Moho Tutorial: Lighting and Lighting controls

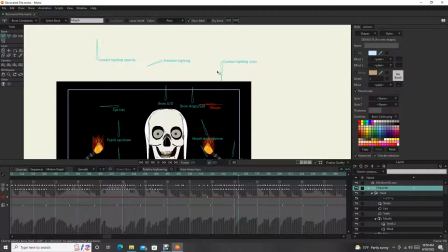We're going to bring the contact lighting color stays the same. The contact opacity is going to be fully visible.
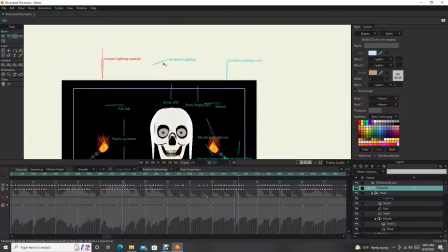And it doesn't look like much yet because we're also going to change the ambient lighting to become a little bit more dim to provide that contrast. So let's go and do that.
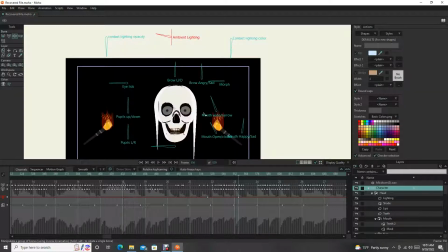Let's see what that looks like. Now, it's not on the preview screen, but when you render,
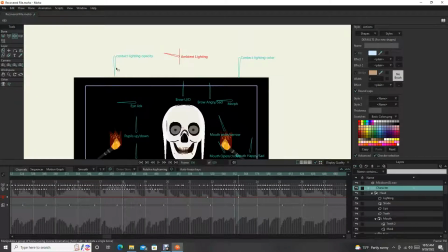there you go. And I think I'll bring the opacity down just a hair because I do want to see through to some of the lines on the skull. So let's go ahead and do that. Let's bring it maybe, let's try 50%.
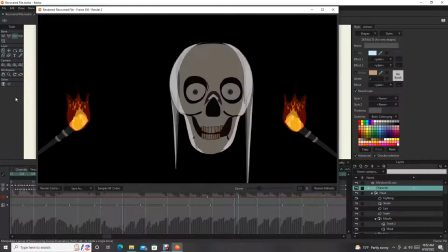Let's see what that looks like. Pretty cool. I'd like it to be a little bit brighter, and we're seeing some of those.
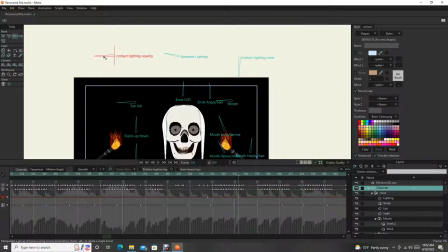The lighting looks great though. I think that's really cool. Let's bring it a little bit lighter, closer to 75.
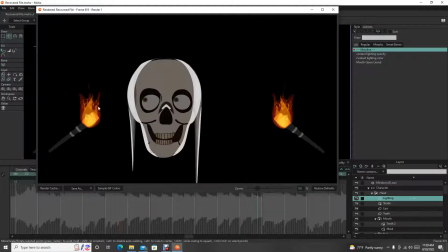There we go. Now I'd like it to get it to flicker with the flames of the torches.
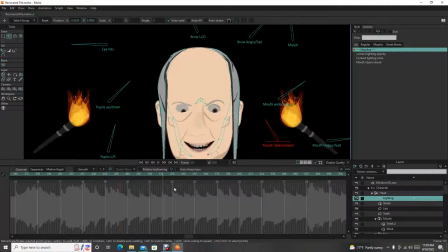So I'm just going to animate that flicker. So starting at right as the morph occurs.
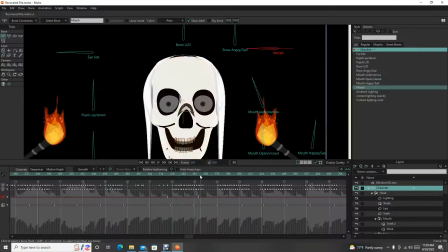So select our morph bone, we can see. So here's the morph. So once it comes fully on, let's just go ahead and animate a flicker from that point on.
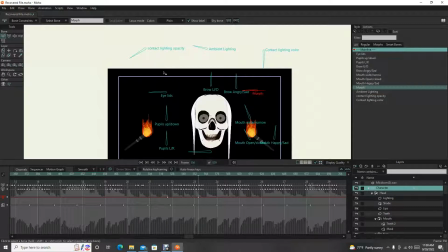So just a steady flicker. And we're going to do that by changing the opacity.
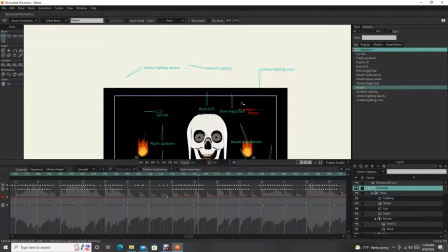So the opacity will just go in and out the color will stay the stay the same.
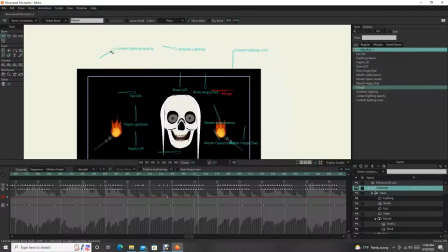Might change the ambient lighting as well, but let's focus on the opacity right now.
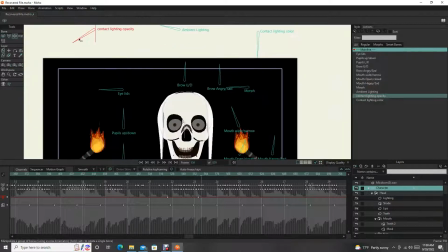Opacity is going to go fully on, and then back to where it was.
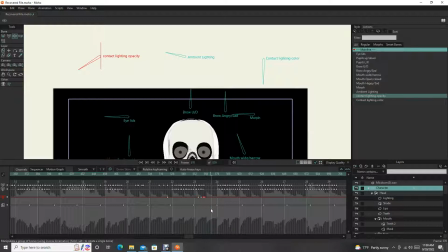And we'll stay there for just a little bit. And then we'll probably just cycle this.
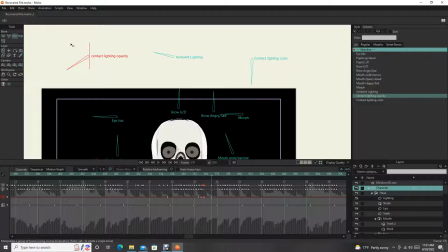You could make an action out of it, but I think for this animation, I'm just going to cycle it.
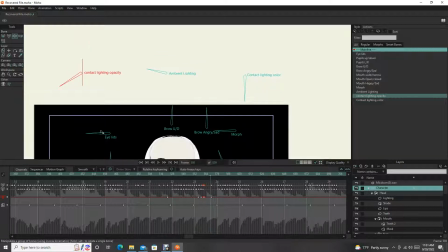So then it goes back to there. And then maybe it goes a little dimmer.
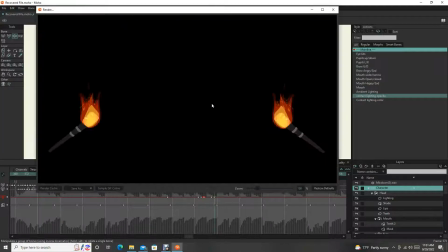Maybe there. Take a look at that. Yeah, so the lighting dims out quite a bit.
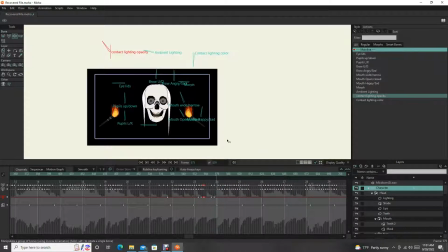I like that. And then it'll come back on to that previous level. All right, and then we'll just cycle that.
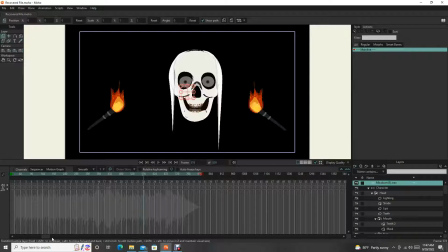Okay, and so if the flicker is a little bit too much like lightning, then you can just change those dials. So you can see the flicker's just maybe a little bit too much like lightning. So I'm just gonna moderate that a little bit.
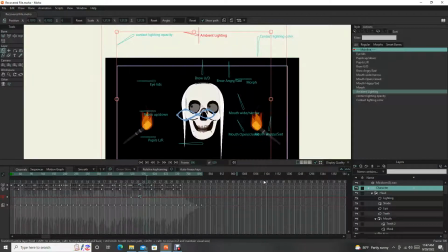Go back to these bone layers. Can go back to the cycles that I made. I also did a cycle for the ambient lighting. So when the lighting goes up on the outsides of the skull, the ambient lighting goes down, and then vice versa.
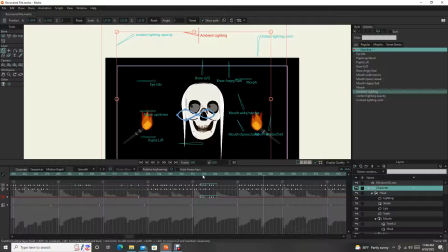And I also might want it to be a little more intermittent, so we can pull, we select both these bones.
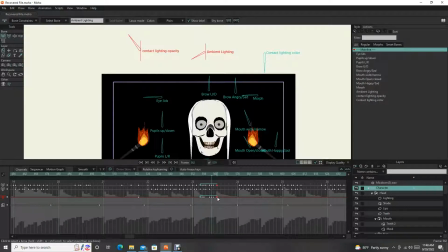Let's pull this over just a little bit so it flickers a couple times. It'll flicker and then stay, and then flicker and then stay. So I like that, but let's just change how those are going to. So the ambient we can,
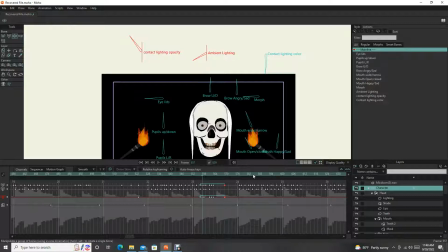not too worried about the ambient, but this I think is a little bit dramatic, the contact lighting. So maybe we'll bring